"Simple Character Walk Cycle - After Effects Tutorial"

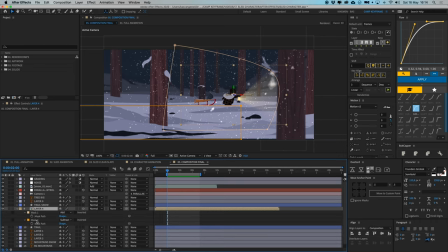One mask is subtracted, so it, it deletes everything up under here, so his feet and the little part of the sled here. And then we have this other mask here, which is just this, which is nice and feathered out.
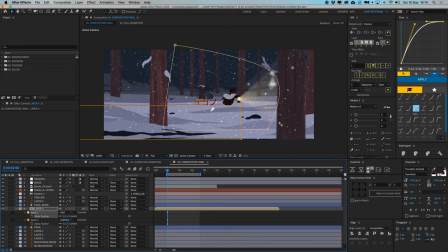As you go, if you press F on the keyboard, you can see the feathering of this mask, because this light was kind of harsh and ending here. As you can see, there is the shape, and I just cut it off because it was, if you go into this layer here,
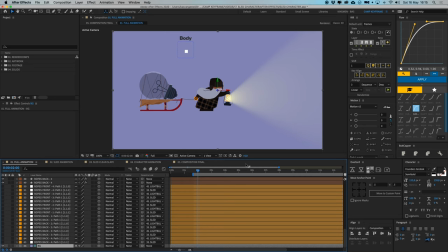it goes right to the edges, and then it got cut off really hard. So I just gave it a really subtle feathering effect with a mask there.
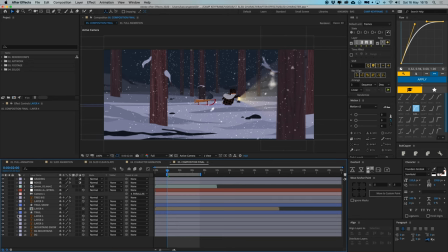So I added that part. Then we had this trail here.
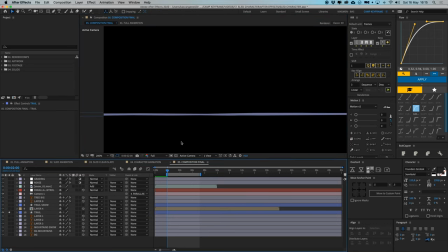This is just a shape layer with, I'll just single this out, really this long shape layer with this darker snow color.
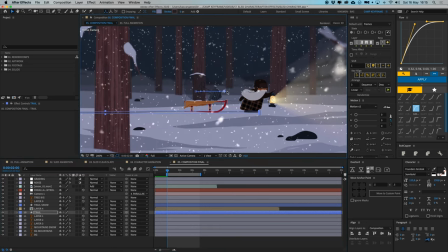I put it below the character and gave this the position as the same as the character as well. And then we have this front part here, just to give it a bit more variation, and like there's a little lumps of snow in here to cover this stuff up right there.
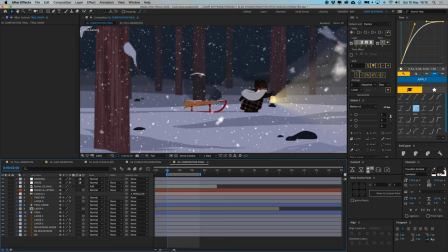So that's what I added as well. And then you can see I have added three more things.
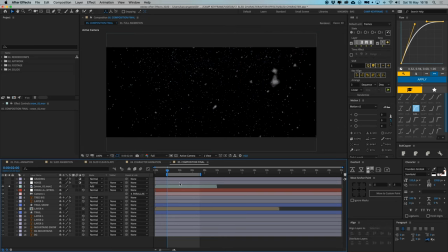I've added this snow layer here, which is just a looping MOV file with a black background and some white snow falling in front, and I put that at the add mode on your modes, so it the black gets deleted.
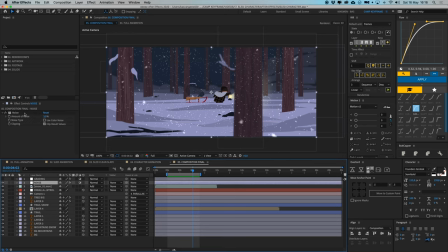And then I have added an adjustment layer here with a noise effect on it, just to give it a bit more of a filmy, grainy film look.
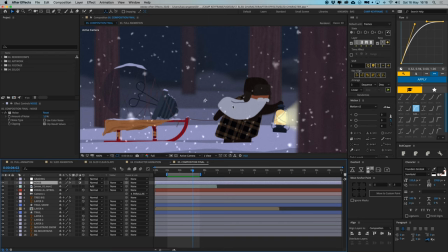Here is nice and flat, and if I turn it on, it's a bit grainy, looks a bit more cinematic.
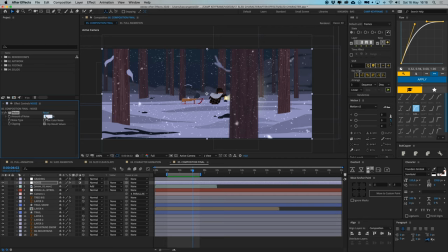Just a normal noise effect, put the amount on 3, and then the noise type, color noise, I always turn that off. And then I have a grading. I just added an extra layer, and I added the Lumetri color, like the same thing you have in Adobe Premiere.
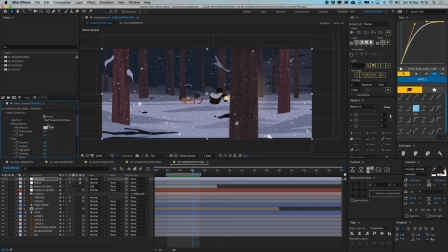I added it there, and then if you go to basic correction, and I've added a LUT layer, Bad Times at the El Royale. It's the one, a LUT pack from Hollywood cinema movies I bought a while back, and I put it on there, and there's a little bit of color correction just to make it a bit more cinematic.
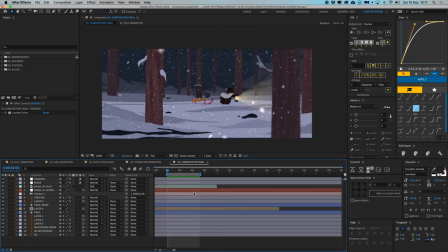And then you get this this full animation of the guy walking through the snow with the light beam. And you can of course add lots of things to it. Like what it doesn't have right now is a bit of light on his body, on the character itself, or on the tree right here, or anything, whatever you want.
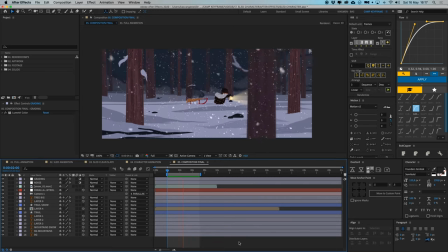But it's just like, it was about the animation of the sled and the character, and I think that worked out pretty well. So I hope you guys liked this video, and thanks for watching. Please give it a thumbs up, or even consider subscribing to the channel if you aren't already. And thanks for watching, and I hope to see you on the next Camp Keyframe. Thank you, bye-bye.